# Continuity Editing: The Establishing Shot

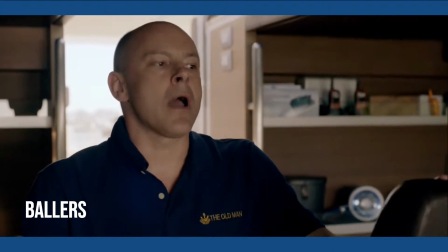When I first decided to make a video discussing techniques filmmakers use for establishing shots,
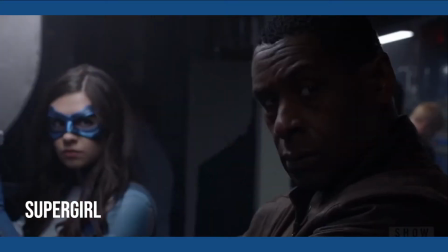I had no idea how difficult it would be to find actual examples, at least for modern shows and films.
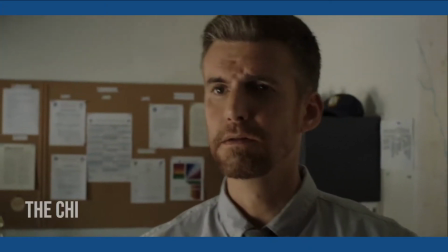So I started to wonder, is it becoming a lost art, or at least a lost technique?
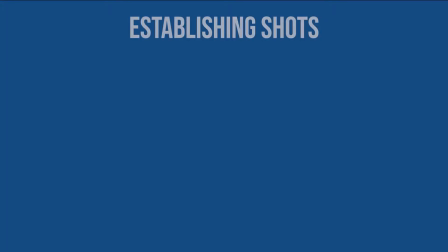Okay, let's back up for a second and define what an establishing shot is first. An establishing shot in film is typically a brief view of the exterior of a building or
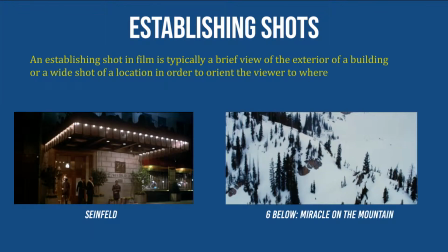a wide shot of a location in order to orient the viewer to where the following scene will take place.
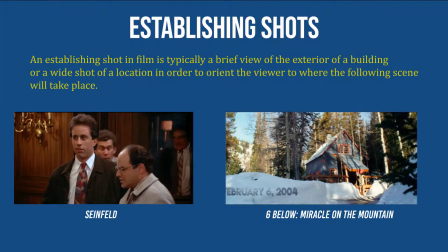Therefore, typically the next shot will be the interior of the building or, for outdoor scenes, a closer angle on where the scene actually takes place.
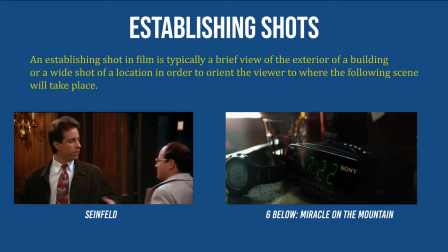The establishing shot is commonly placed between two scenes to transition the viewer to a new location.
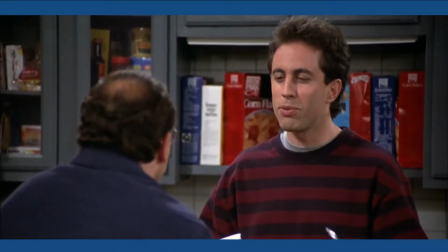As an example here, from the popular late 80s, early 90s sitcom Seinfeld,
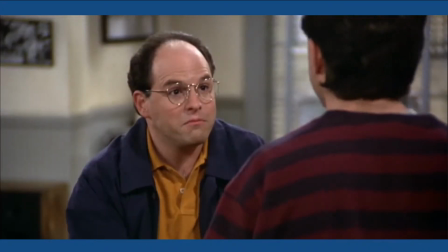we join a conversation between George and Jerry in the latter's apartment. George has asked Jerry to get his books back from a woman he just broke up with, and Jerry agrees.
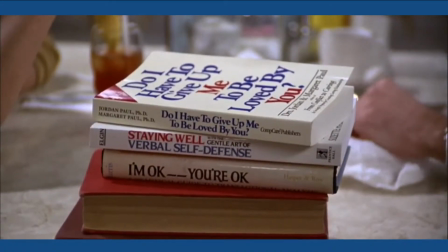We then cut to a shot of the exterior of a diner, overhear a little bit of a conversation between Jerry and Marlena,
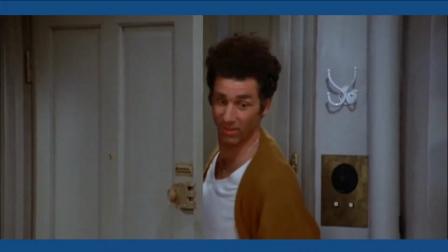that's George's ex, before joining the two inside. Fans of the show will recognize the diner shot as it was used countless times,
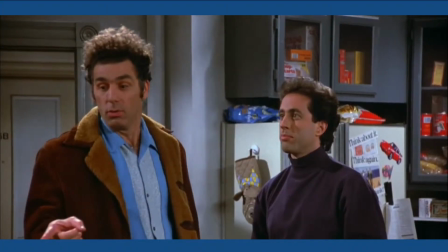and no matter how many scenes took place there during the show's 9 seasons, almost invariably an establishing shot was inserted.
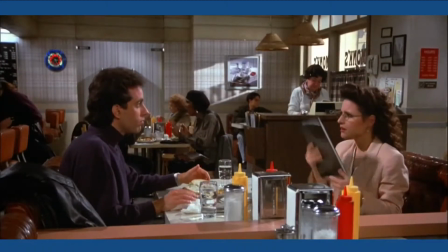Was it necessary each time? Or even the first time? Well, that's debatable.
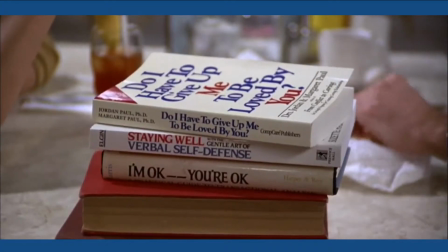If the scenes cut right from Jerry's apartment to the interior of the diner, I'm pretty sure we,
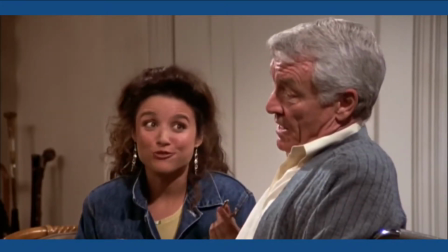the viewer that is, would have figured out fairly quickly where we were, and the diner itself is incidental to the scene.
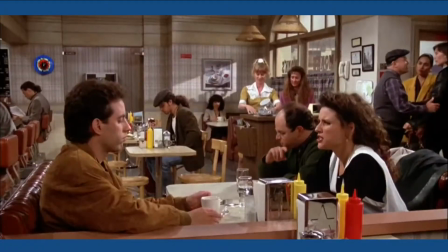That is, in this scene, the location isn't really important to the narrative.
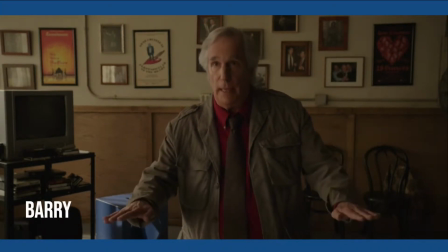These days, it's common to see a cut from an interior scene in one location to another interior shot, skipping the establishing shot altogether.
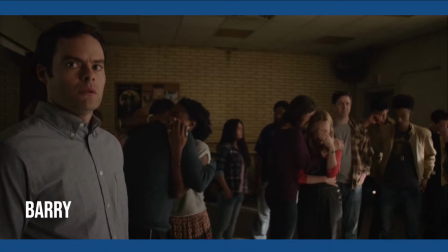In this clip from the series Barry, we jump from a group conversation inside an acting studio to a detective's office inside a police station,
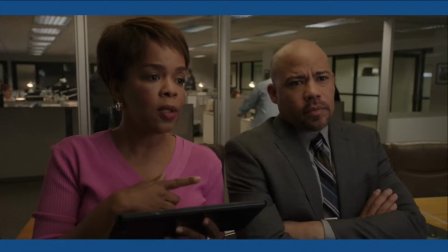joining a conversation in mid-flight between two people who we haven't seen before.
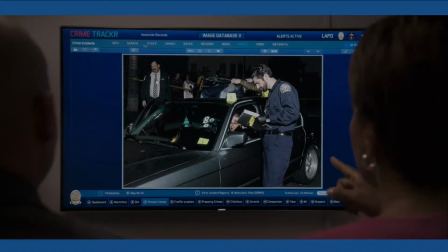Now, you'd be excused if you felt a little lost at first, as there are no immediate indicators as to where we are and who these people even are.
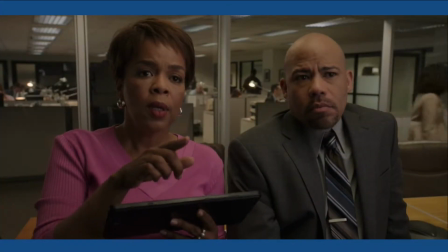Thankfully, the dialogue quickly provides clues to the fact that they are A, detectives, and B, are investigating a recent murder.
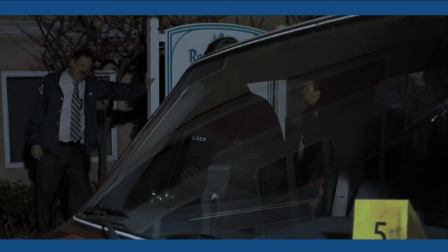And if the viewer is playing catch-up for a moment during this transition, perhaps that's a good thing?
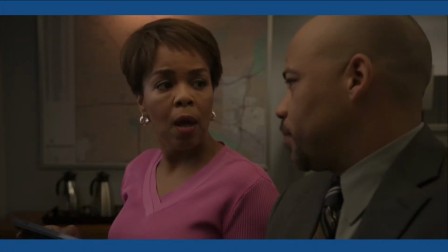The viewer is therefore forced to pay more attention to what's going on and what's being said between these two new characters.
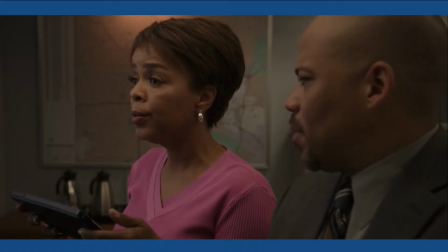So, if in most cases the who, where, and what becomes obvious fairly quickly, why do we even need establishing shots in the first place?
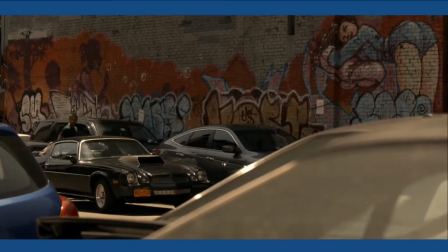There are a few cases where an establishing shot, or, as in this case, a montage of shots,
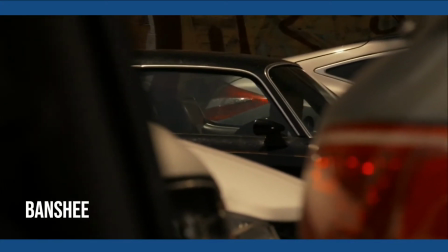help the viewer follow a sequence very early in the story when the characters and their backgrounds,
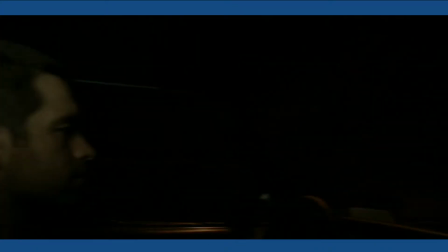motives, etc. are unknown to us, and or when a central character goes somewhere completely new, for example to a different city or country.
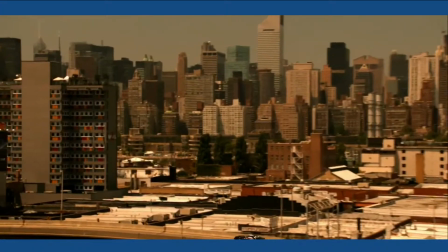The viewer needs a bit more information in order to follow the story.
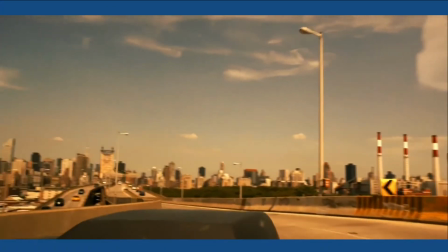This series of shots from the HBO series Banshee is from the beginning of the very first episode
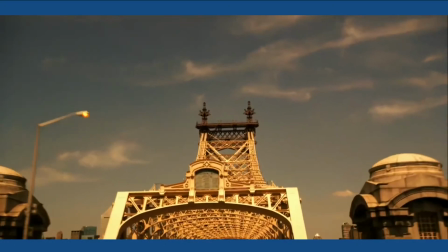and follows the main character Lucas Hood as he makes his way back to New York after being released from prison.
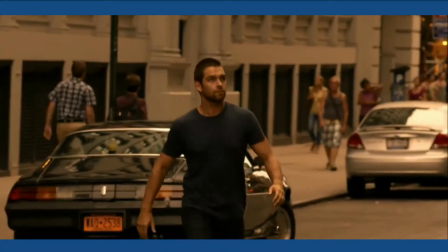I say back because it's clear from his actions he knows exactly where he's going,
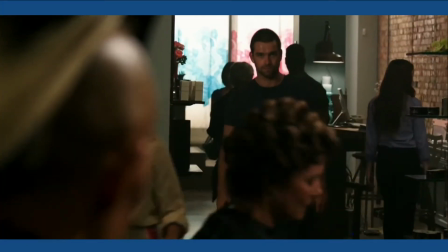and when he walks into the salon, the looks he gets from the owner indicates they clearly know each other.
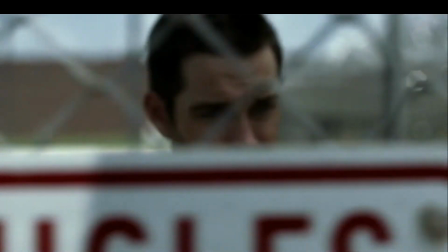In this case, there are a series of establishing shots as Hood moves from the prison to walking on railroad tracks to a bar,
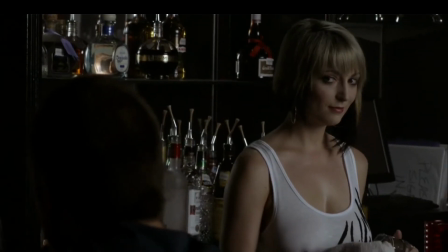to the back room of a bar, which we won't show here, onto the highway, and finally into Manhattan.
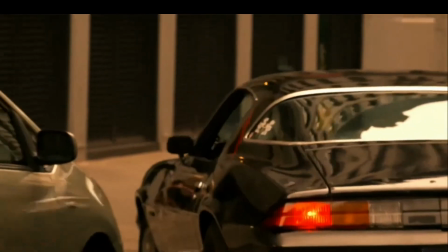The setting is made perfectly clear through external shots of the city. Even a destination sign is thrown in just to make sure.
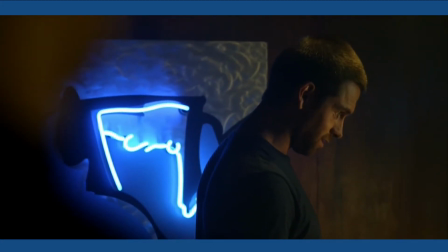And in this case, with an unknown character, the pace dictates determination and reveals something about the man.
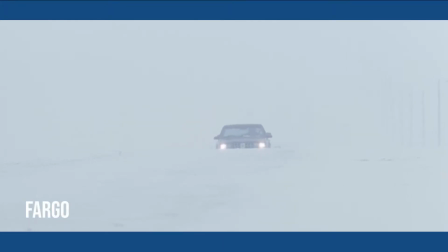In other cases, like the opening scene from the film Fargo, we have an extended sequence of very bleak shots of a car driving through the snow in North Dakota.
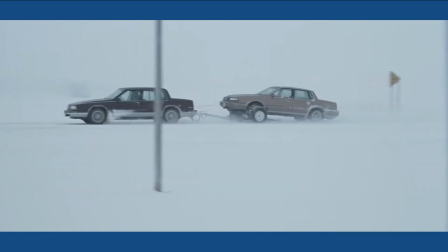The music is bleak, the pace is extremely slow, and it sets us up perfectly for the mood of the film. Now,
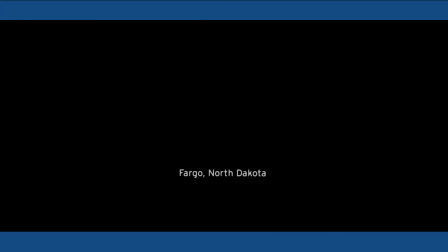technically what you are seeing here is an establishing shot as I described earlier,
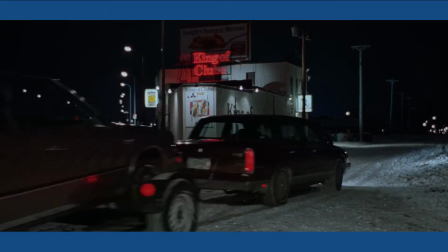but the effect is the same, to orient the viewer to a location, but also set the mood and pace for the scene, and for the rest of the film that follows.